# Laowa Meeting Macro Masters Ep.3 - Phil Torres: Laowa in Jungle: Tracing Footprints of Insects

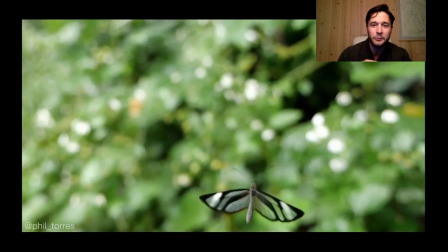[8:21]
So let's put some macro lenses to work. Here's one of my favorite shots ever.
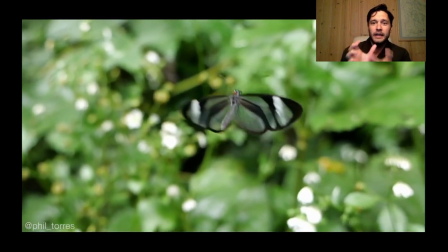[8:26]
I have a wide-angle macro on my camera, and I manually focus to about, you know, 4 or 5 centimeters,
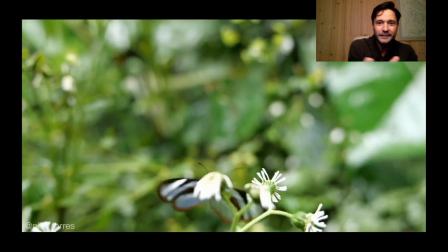[8:33]
and then I had to follow this butterfly, chasing it through the bushes to try to keep it in focus,
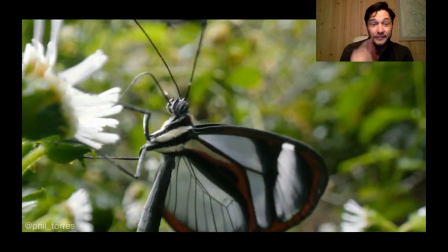[8:40]
because autofocus doesn't work like that. And then this shot is shot on the probe lens.
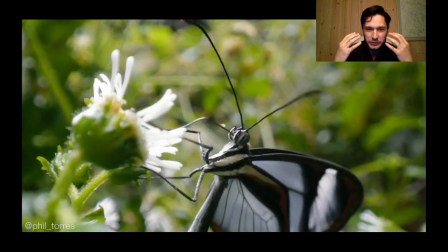[8:43]
Look at that perspective that you get, where you just feel like you were living at that same level that the butterfly is.
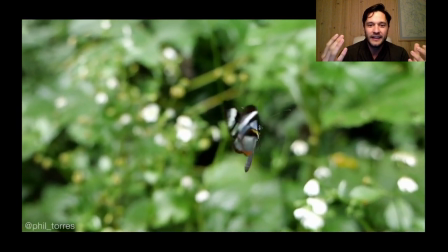[8:51]
You're seeing the flower as the same size. And this shot was very hard to get, both of these were,
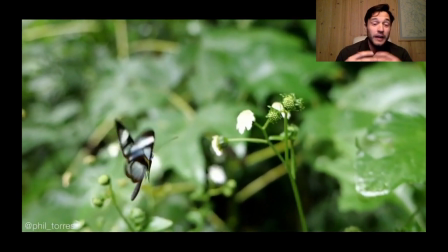[8:57]
but using the right kind of macro lens where you have that wide angle and you're able to get really close and show the environment like this shot,
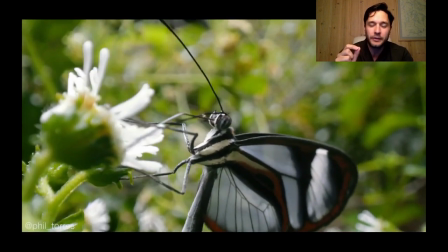[9:05]
and then using the probe lens where you could get right up on something without scaring it because it's not like I'm really close to it with my big
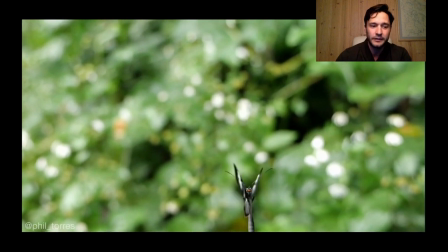[9:12]
camera, it's just the probe itself is out there. So that one was a blast to work with.
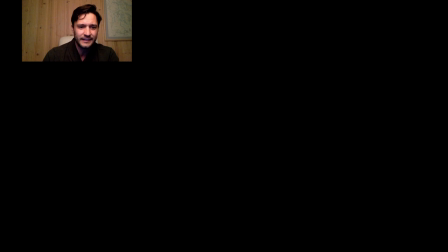[9:18]
And then we got ants. Let's see what we can play here.
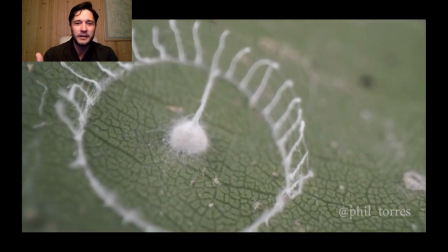[9:25]
Oh, first we have ants. So this isn't the one I've been studying. That is just the weirdest thing you'll ever find in the jungle. And it is still a bit of a mystery. We know it's a spider egg. By taking footage using the probe lens, I'm able to kind of get more clues as to what its structure is for.
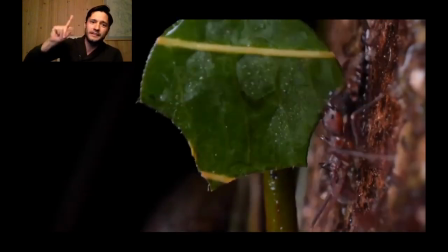[9:46]
But ants, look at this shot. Taking leaves from a tree way up tall, and now a bunch of them are bringing it down.
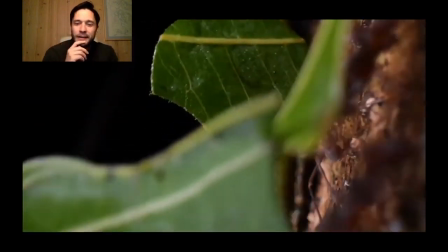[9:53]
This one got confused and was bringing it up, so I got some footage of it.
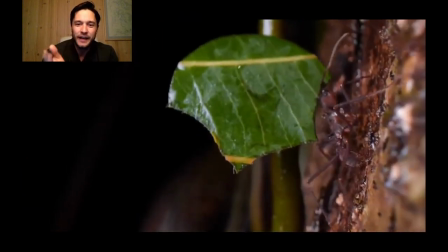[9:58]
But these ants are just fascinating behaviorally, and to film them
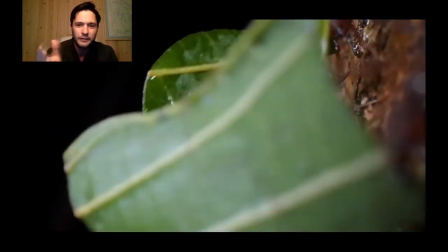[10:03]
is something I just didn't think was quite possible, because you have to get a lens right next to them in order to do that.
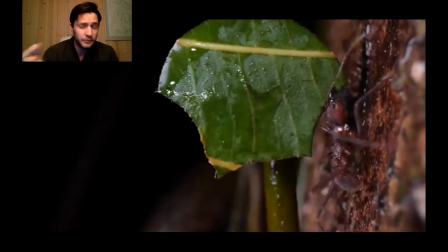[10:10]
And using the Laowa probe lens, I was able to do that.
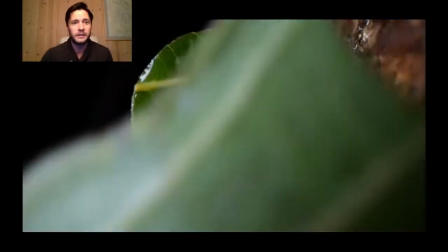[10:15]
So I don't have the probe lens with me now, but I do have this selfie stick as an example.
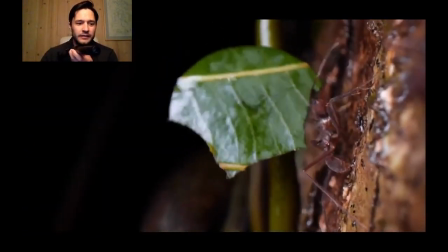[10:20]
And one of the challenges that you get with using the lens is shake, because any shake that happens back here kind of gets amplified up here. So I do things like rest it on the ground, I'll rest it on my hand and kind of do this version, or use a tripod or a slider. But once you master that, for filming, I shoot in high shutter speed, so 60 frames per second, 120 frames per second, so I could slow things down, take out a little shake, and it's so worth it once you kind of master that,
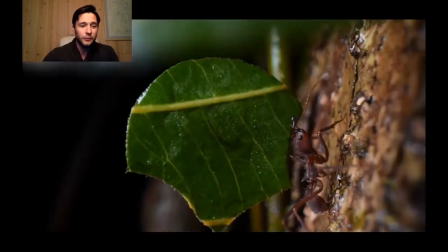[10:49]
because the shots you get are crazy. So let's see.
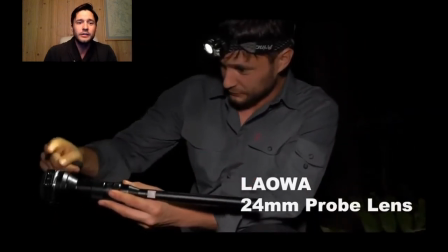[10:55] Better perspective of what not. Under the lens right here, we'll attach it to a camera there, and it allows us basically a bug's perspective.
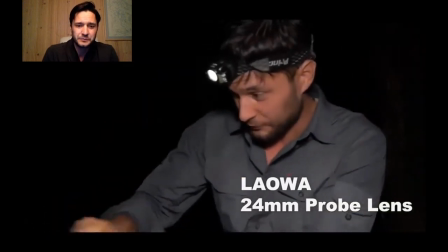[11:03] And this lens is brand new.
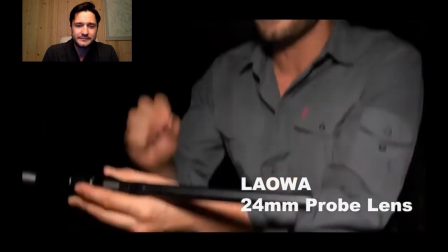[11:05] Very few people have used it, and I'm pretty sure no one has ever used it on leaf cutter ants in the rainforest like this.
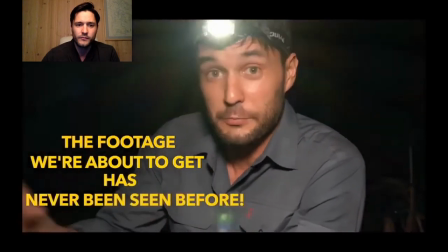[11:12] So the footage we're about to get has basically never been seen before, and I'm pretty excited to start getting recording.
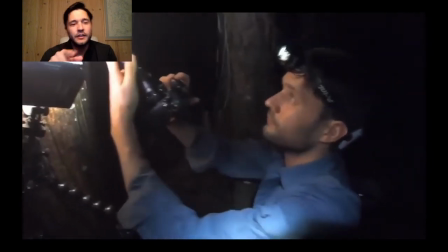[11:19] No one ever said filming leaf cutter ants with a brand new experiment.
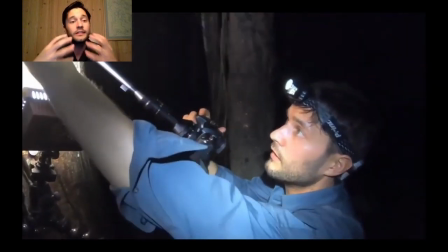[11:23] I have the LED panel light up there, which is allowing tons and tons of light to really fill these ants and really let me get the footage of it.
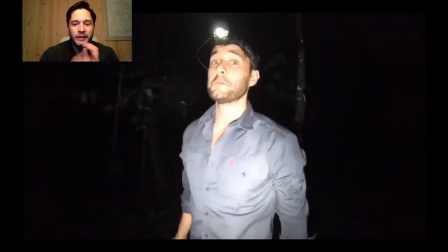[11:32]
And the ants were kind of everywhere. I was very excited. Footage is worth it.
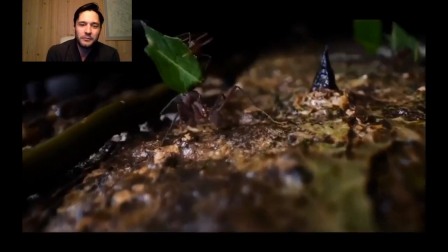[11:39]
Okay, and there's more of the footage. Now, remember how I was saying it can be kind of tough to use it because it shakes a little bit?
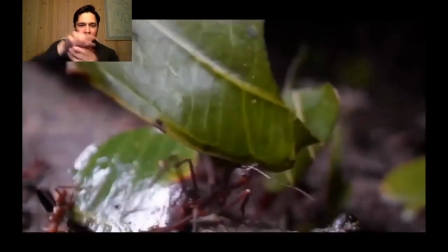[11:46]
What I was using was the actually edge of the tree that I would just kind of drag the lens along right in front of an ant.
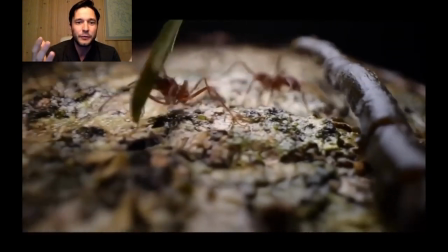[11:53]
And using that, I was able to get this footage of basically just their
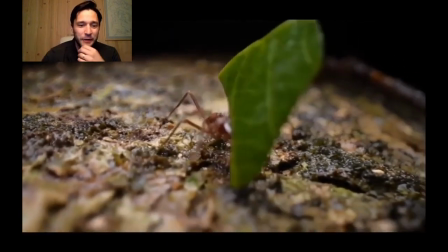[11:58]
perspective of what their life is like as an ant in the rainforest. I loved it. It was just one of the best days ever to be able to look at this footage and just be so stoked at what we captured there.
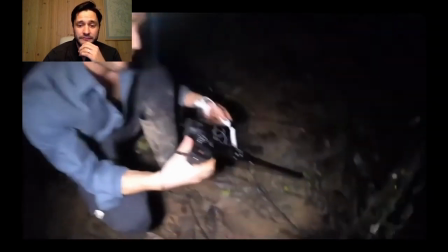[12:11] Better perspective of what life is like as a leaf cutter ant. I'm inside.
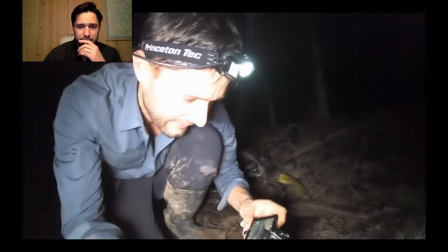[12:18] This is so crazy. Look at that.
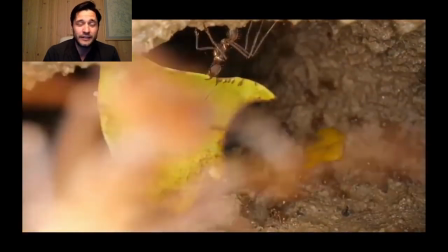[12:26]
So yes, that's the inside of a leaf cutter ant nest. You could see that one holding onto a leaf still.